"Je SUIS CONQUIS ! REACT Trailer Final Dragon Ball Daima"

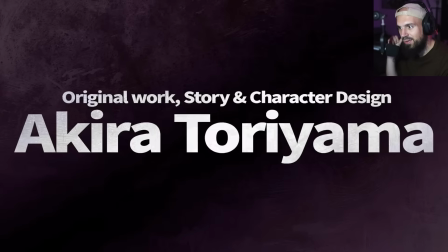(4:10)
Ça, c'est un mage qui est en train de faire une formule magique, les gars. Voilà.
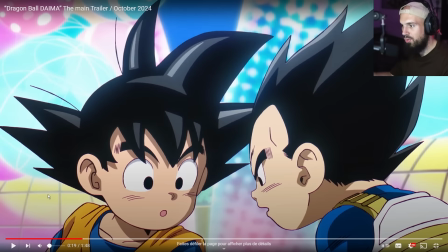(4:12)
Je pense qu'il y en a énormément. vous vous êtes freiné votre hype de Daima et ça vous a dégoûté pour cette scène là
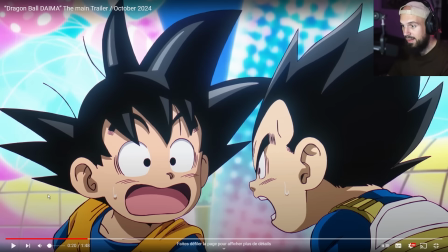(4:20)
mais ça les gars c'est une scène burlesque ça c'est une scène c'est un comique en fait c'est fait pour accentuer le côté eux on est devenu des bébés genre c'est volontaire quand vous allez regarder Dragon Ball Daima et d'ailleurs vous allez le voir directement après c'est
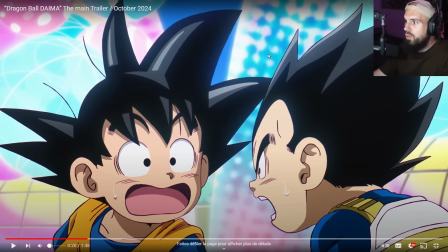(4:35)
pas tout à fait la même patte visuelle déjà de une et surtout c'est pas genre avec parce que là tout accentue ça le fond accentue ça etc rester bloqué sur ce screen en mode c'est des bébés de trois ans et tout bah oui mais là c'est fait exprès c'est genre pour que
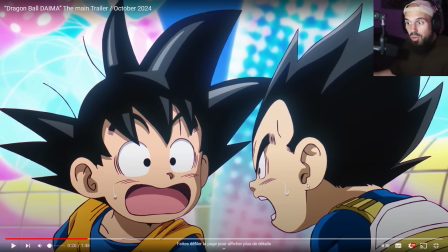(4:50)
les deux personnages eux-mêmes se disent putain mais merde on est devenu des gamins tu vois c'est genre c'est fait exprès c'est
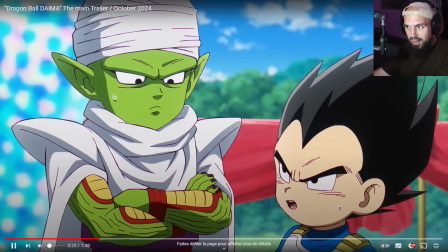(4:55)
de la mise en scène quoi et c'est pareil pour toute cette scène là c'est pareil donc
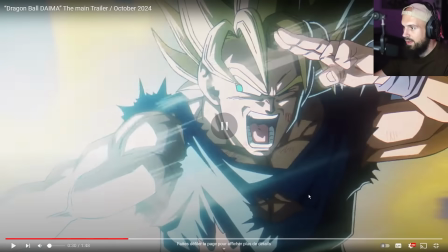(5:02)
on revient sur Goku Vegeta visuellement ça va arracher sérieux ça regardez ça et par contre par contre par contre super héros
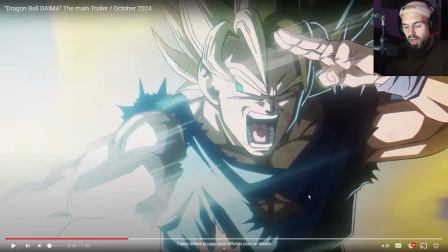(5:16)
Maintenant, Dragon Ball Daima, en plusieurs étapes. On n'arrête pas de nous montrer du Dragon Ball Z version 2024, 2023, 2025. Avec des traits de malade à la DBZ et des couleurs de malade. Il va falloir nous le sortir remake un jour.
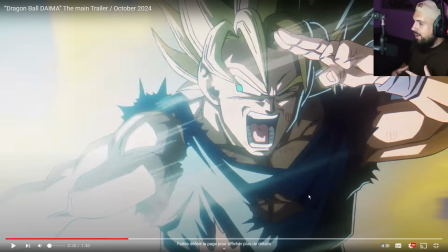(5:32)
Il va falloir nous le sortir parce que là, c'est bon. Là, il y en a marre. Il y en a marre de voir du DBZ comme ça, les gars, sans avoir le droit au remake.
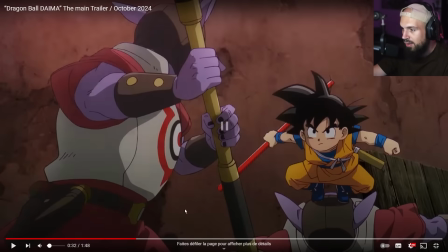(5:39)
Il y en a marre. Bientôt, je vais être devant les locaux de la touée. Donc ça, je pense que... Ça, c'est Genki Dama ?
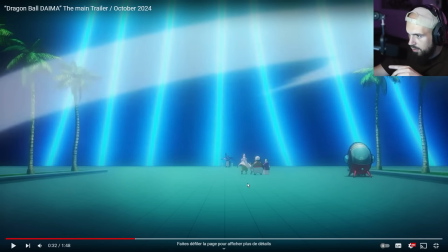(5:50)
qui dama ça parce que regarder dans ça c'est quelque chose qui se passe dans l'air de daima c'est juste que tu as l'impression que c'est bien qu'il doit aussi mettre le gain qui dame juste avant mais je pense pas du coup là c'est là on a d'end et on a popo c'est qui ça je
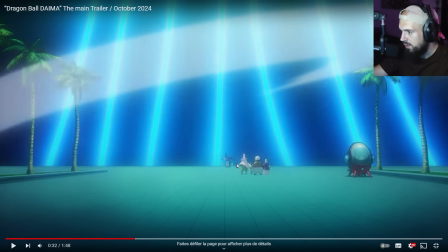(6:11)
sais pas c'est qui ça dégage pas la reflant donc ça doit être des nouveaux persos ça et là notamment très certainement le match qui fait un match qui fait un sort là qui va c'est piccolo ça peut-être
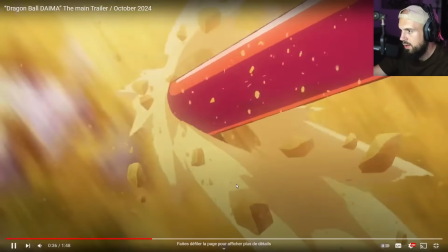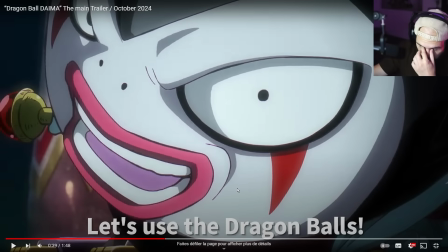(6:31)
Comment il s'appelle déjà ? Je ne me rappelle plus comment il s'appelle déjà le méchant en vrai de Dragon Ball Diamond. Alors vous connaissez, c'est souvent comme ça avec Toriyama, c'est un peu le côté burlesque sur les méchants.
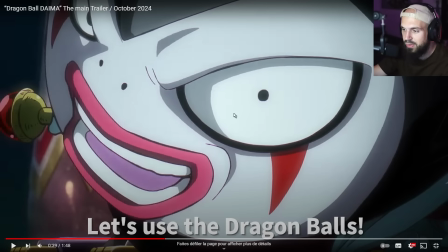(6:47)
Je ne pense pas que ça va être lui qui va se battre, lui ça va plus être l'équivalent de Babidi, ce genre de truc.
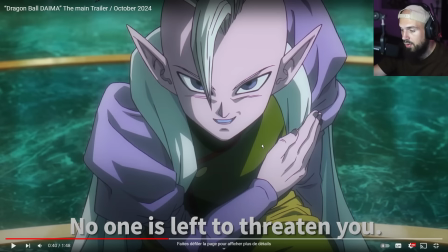(6:53)
On a eu son nom qui est sorti il n'y a pas longtemps sur Twitter. Je ne me rappelle plus de son nom, mais on a eu son nom à lui clairement. Très hâte de le voir un peu plus en action
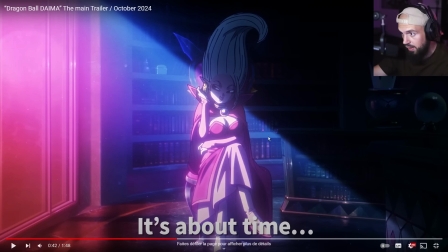(7:05)
Elle on avait aperçu de mémoire Son oeil dans un ancien trailer On ne l'avait pas vu entièrement encore D'ailleurs en fait est-ce que c'était pas elle tout à l'heure Bah si carrément C'était eux deux en fait
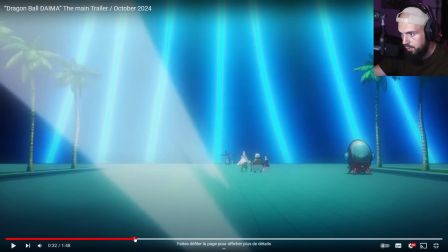Ah peut-être pas Alors si ça c'est sûrement Si si c'est ça En tout cas lui c'est le
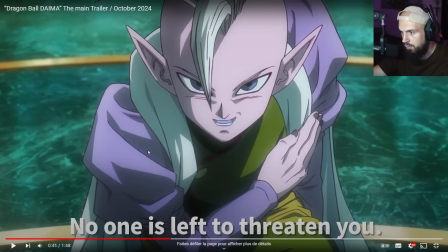(7:29)
Tristatement Makayoshin c'est lui Ça c'est sûr On voit bien là au niveau des vêtements Par contre là
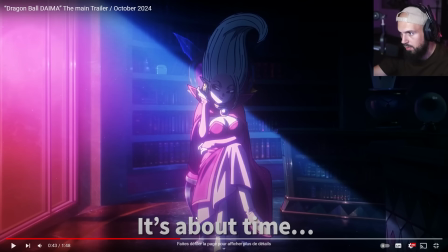(7:38)
Pas sûr que ça soit elle honnêtement Même si ça pourrait mais pas sûr
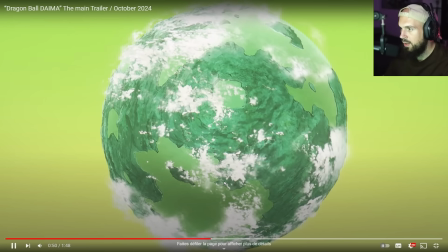(7:44)
T'es fou les décors ont l'air trop stylés Les décors ont l'air juste trop trop stylés Il y a l'air d'avoir plein de planètes différentes Le Super Saiyan
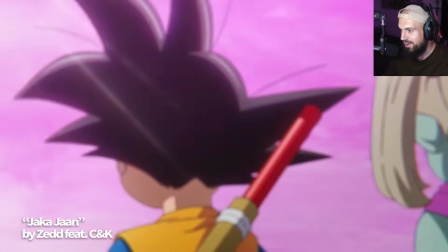(7:52)
Passons aux choses sérieuses Faisons ça
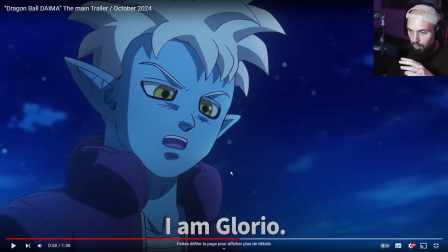(7:57)
Mention spéciale Alors je vais essayer de bien vous régler le son Incroyable J'imagine c'est l'opening Qu'on a entendu Déjà directement dès le début de l'opening Je suis dans l'ambiance de malade Avec le rythme